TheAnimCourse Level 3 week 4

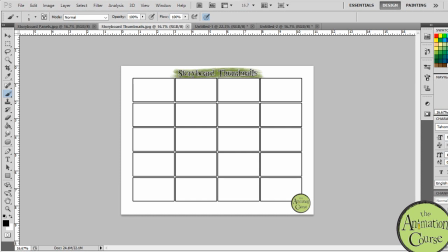Okay, and once we have kind of figured out our placement of all of the different pieces in the story,
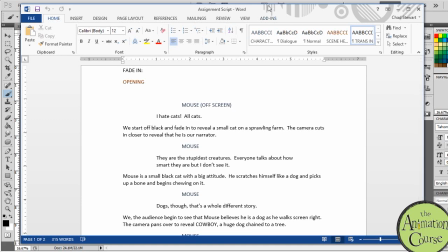I'm going to move the script aside here,
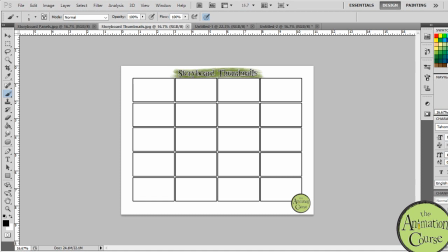then we can start just roughing out visually some ideas and how we would walk through this. So we're almost always going to start with some kind of establishing shot at some point.
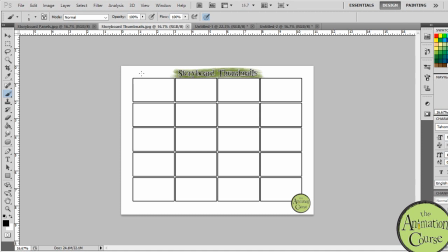Now, we're going to start with the script. It starts off as we are over black. So we're going to know we're going to have black, and we're going to have the first few moments of dialogue read over black.
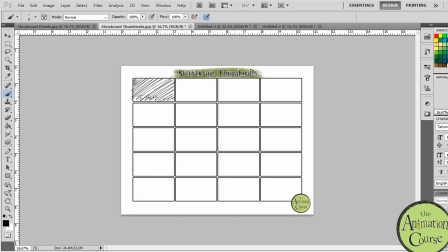So we can just kind of write in there, I hate, and work through that. And then it's going to fade in, and we're going to read, or we're going to reveal
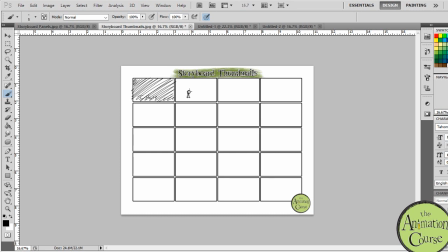probably the establishing shot, the wide shot. We're going to reveal it. Here's Mouse, our cat. Here is this sprawling farm. He's probably even a little bit too big in this.
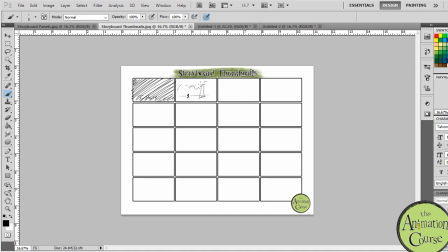Maybe make him really little so we see the big tree. We don't want to reveal Cowboy yet. And then we'll probably cut in to a full shot
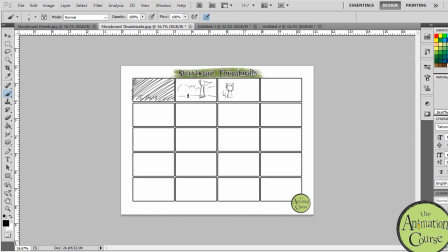to really see that as Mouse is talking, he really is a cat and not a dog like he thinks. Then we can see some of the action. So if he scratches himself like a dog, if he begins to pick up a bone and chew it,
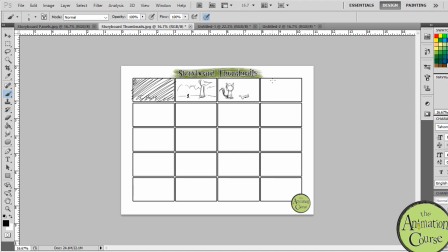that full shot allows us to see all of those ideas. And you can do extra drawings to show that scratching and then the chewing of the bone. And these thumbnails can be really, really rough.
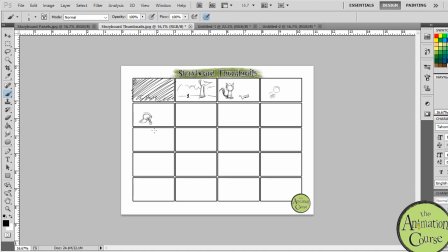You're just kind of working out what you're going to use, what kinds of shot you're going to use. Then, as Mouse begins to continue talking, he will begin to walk screen right.
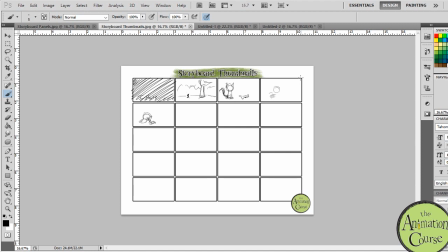Now, screen right is as you're looking at the frame. The right side of the frame is screen right, and the left side of the frame is screen left. So it doesn't have anything to do with the character's right or left, it's your right or left.
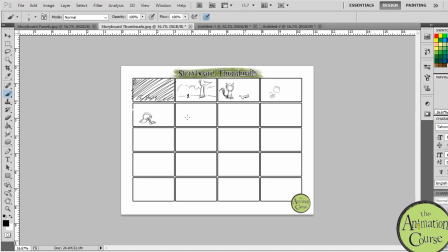So we can have a shot, or maybe a drawing, because we're still probably, we could still be on a full shot, or we could cut in. We could cut into a little bit. We could start him walking and then maybe cut in a little bit closer and see him walking like this.
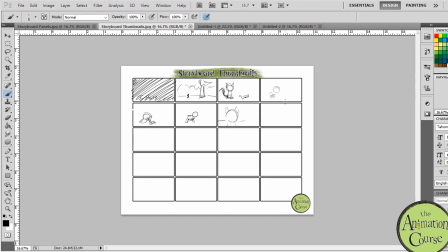And then as we pan over, somehow we are going to reveal. Now we could do that in a wide shot. We could cut in close, have Mouse stop,
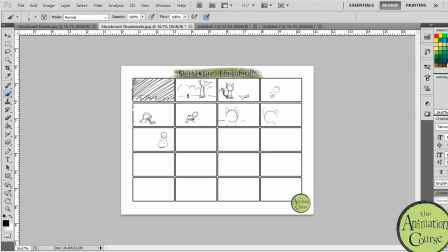and then cut out to another full shot and see him sitting next to this massive dog Cowboy and how the tree works in there. And so this is kind of what you're doing. You're working through all these different shots.
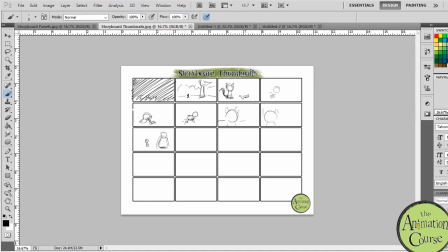You're going to write in basically notes of the dialogue that you're going to use in which frame, and you're going to plan everything out. And so once you have everything planned out and you have the kind of panels you want,
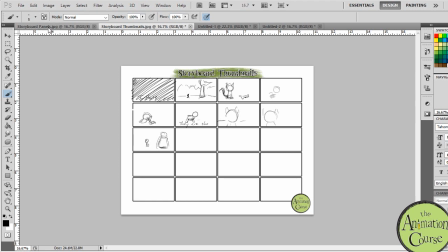then we're going to open up our storyboard panel sheet,
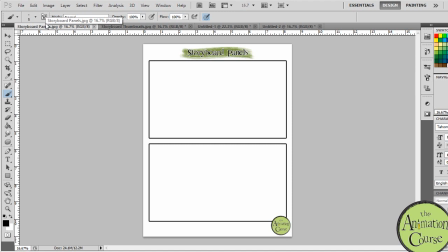and you can begin to do nicer drawings of the characters.